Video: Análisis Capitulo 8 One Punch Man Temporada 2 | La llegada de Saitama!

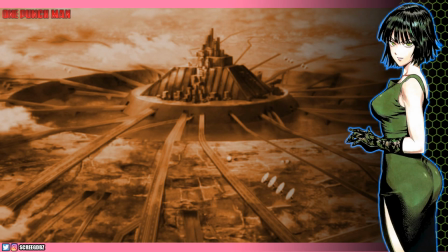Muy buenas a todos, espero que estén muy bien y sean bienvenidos una vez más a mi canal.
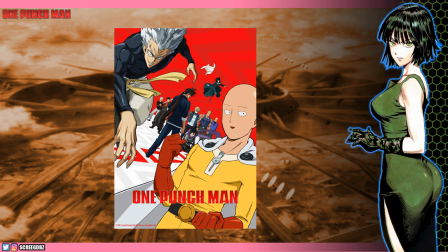Hoy estaremos analizando y revisitando el capítulo número 8 de la segunda temporada de One Punch Man, o como se lo conoce oficialmente, el capítulo número 20.
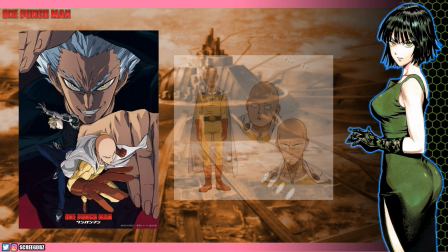El episodio de hoy fue realmente sorprendente,
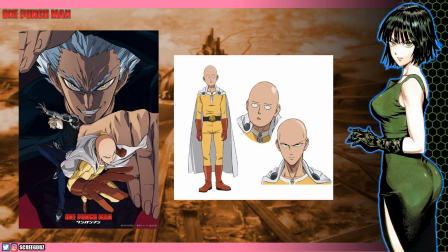y me tomó mucho trabajo preparar todo para este video debido a que el contenido abarcado en el episodio merecía ser analizado con detenimiento.
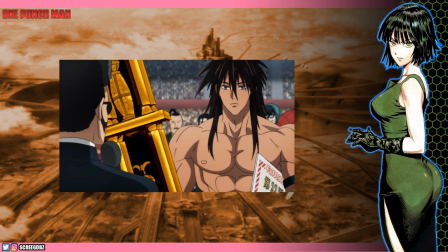Comenzamos con la entrega de premios a Sui Ryu por haber ganado el torneo de artes marciales. Obviamente Sui Ryu en su interior no está satisfecho con la victoria, ya que esta se debe principalmente a la descalificación de su rival.
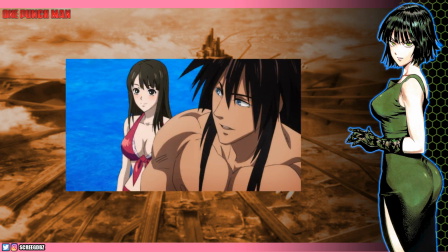Más allá de esta molestia, no duda en halagar a la chica que acompaña al presentador.
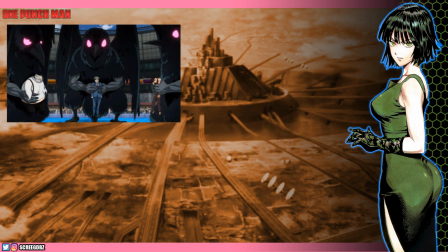Las cosas se ponen un poco complicadas con la llegada de los Kaijin con una toma de rehenes.
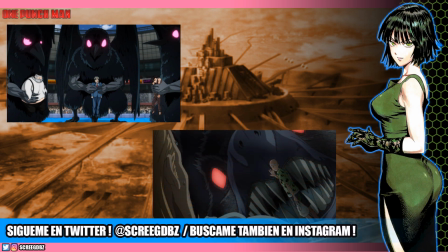La apariencia de estas bestias pájaro me recordaron al ave gigante que atacó el departamento de King en el primer episodio.
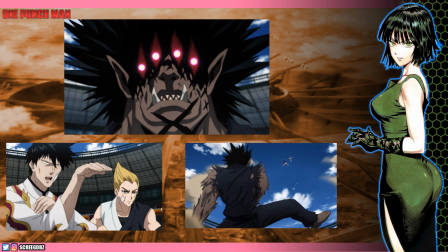Gouketsu se hace presente en el torneo y de una simple patada manda volar a dos de los héroes, Snake y Lightning Max.
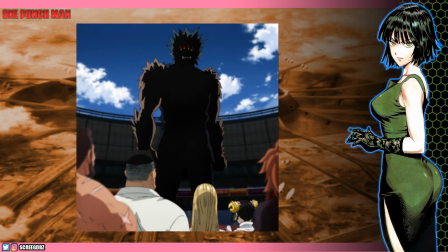Algo que realmente impacta es ver que su tamaño es gigante. Si no fuera por haber leído el manga antes, me quedaría impresionado al ver que su estatura no es la de un humano común.
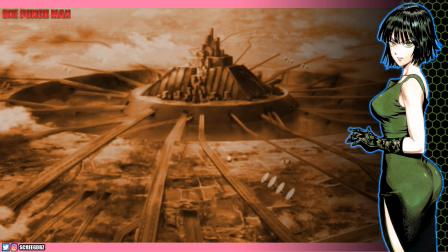Al oír su nombre,
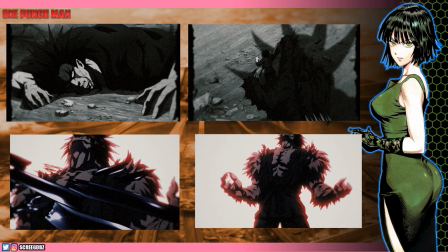se nos introduce un fantástico flashback que recopila los momentos en donde fue convertido en Kaijin por Orochi y su ayudante Cíclope Rosado. La composición de esta escena me fascinó. El contraste entre el desaturado y los efectos de iluminación en los fondos hace que la puesta gráfica sea mucho más interesante e impactante.
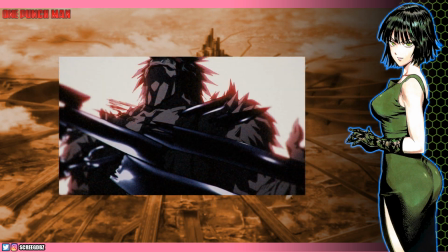Además, se aplicó un filtro de ruido a toda la imagen para dar ese aspecto de antigüedad que denota el paso del tiempo desde esos acontecimientos.
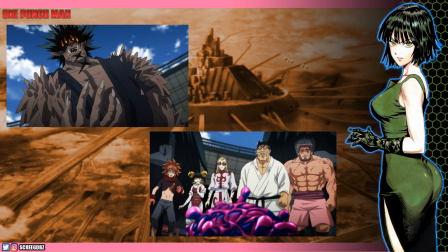Gouketsu les ofrece una oportunidad a los participantes del torneo para salvar sus vidas, convertirse en monstruos comiendo las células Kaijin o ser asesinados por su puño.
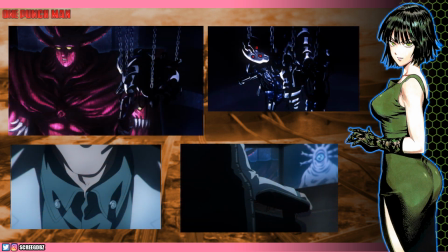En otro lugar, Metal Knight observa toda la situación y platica con Orochi y el Cíclope. Es curioso ya que, si no me equivoco, es la primera vez que vemos al verdadero Metal Knight en el anime.
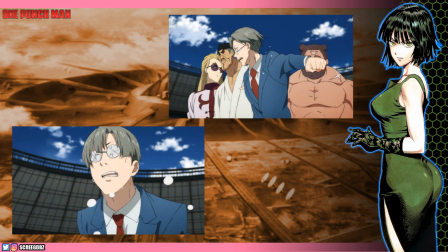Uno de los participantes entra en pánico y se lanza en carrera a ingerir una de las células Kaijin. La animación es excepcional, los movimientos fueron sorprendentes y demuestran la calidad de animación de los animadores traídos por Studio LAN.
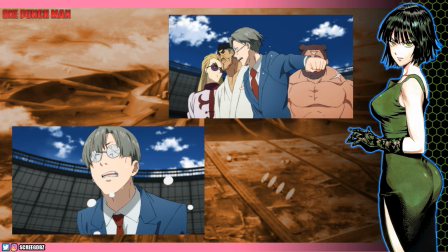Porque sí, en el episodio de hoy se involucró otro estudio en colaboración a JC Staff.
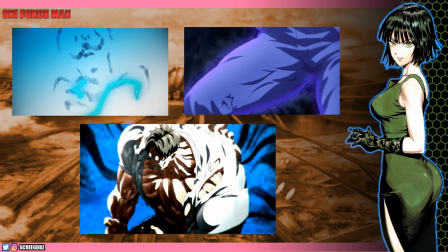Dentro de los elementos que Studio LAN trajo, hay muchos animadores freelance que no desaprovecharon esta oportunidad y dieron todo de sí en esta primer mitad del episodio. Sin escatimar entre un hermoso uso de color y frames de impacto, la primera transformación en Kaijin es algo que estuvo muy bien ejecutado.
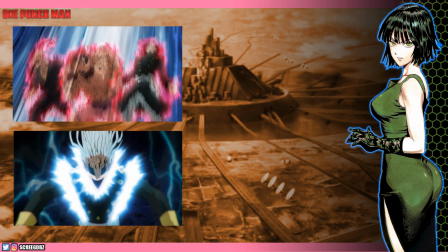Siguiendo en la trama, más participantes que temen por su vida caen en la locura de consumir una célula Kaijin, lo cual causa más problemas cuando el loco de los ojos celestes se transforma en un Kaijin mucho más fuerte.
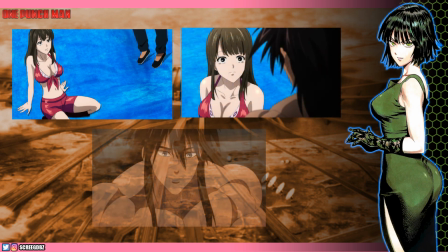A partir de aquí, el personaje de Sui Ryu me impresionó bastante.
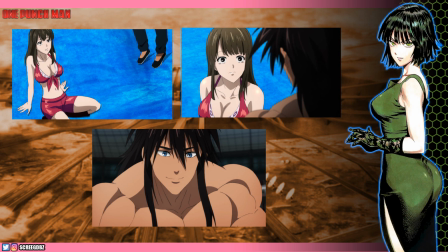Sin perder su forma interesada de hacer las cosas, le propone a la chica derrotar a todos los monstruos si luego acepta tener una cita con él. Esto parece una simple estupidez o un mero chiste, pero la razón de este agregado es algo que tendrá significado en unos minutos más adelante.
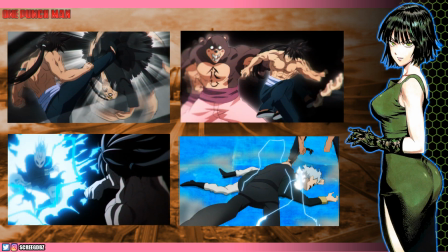Sui Ryu comienza a luchar contra los Kaijin. La velocidad y la confianza y la técnica de Sui Ryu son vistos en cada frame de animación.
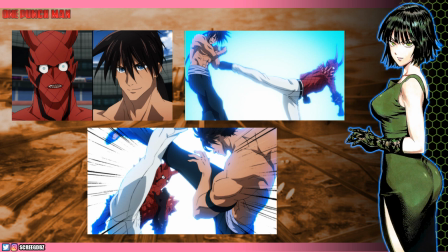La batalla contra el primer jefe debe comenzar. La idea de componer la escena con un fondo luminoso es algo que se abusa muchas veces en los animes. Más allá de eso, creo que en este episodio se utilizó de una forma impecable para transmitir la sincronía y velocidad entre los golpes de Sui Ryu y el presunto Hellboy con pantalones blancos.
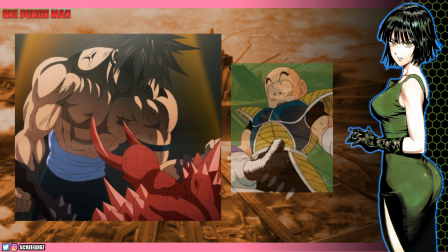La situación parecía complicarse con la implementación del empalamiento del Gran Freezer, pero Sui Ryu no se deja vencer tan fácilmente.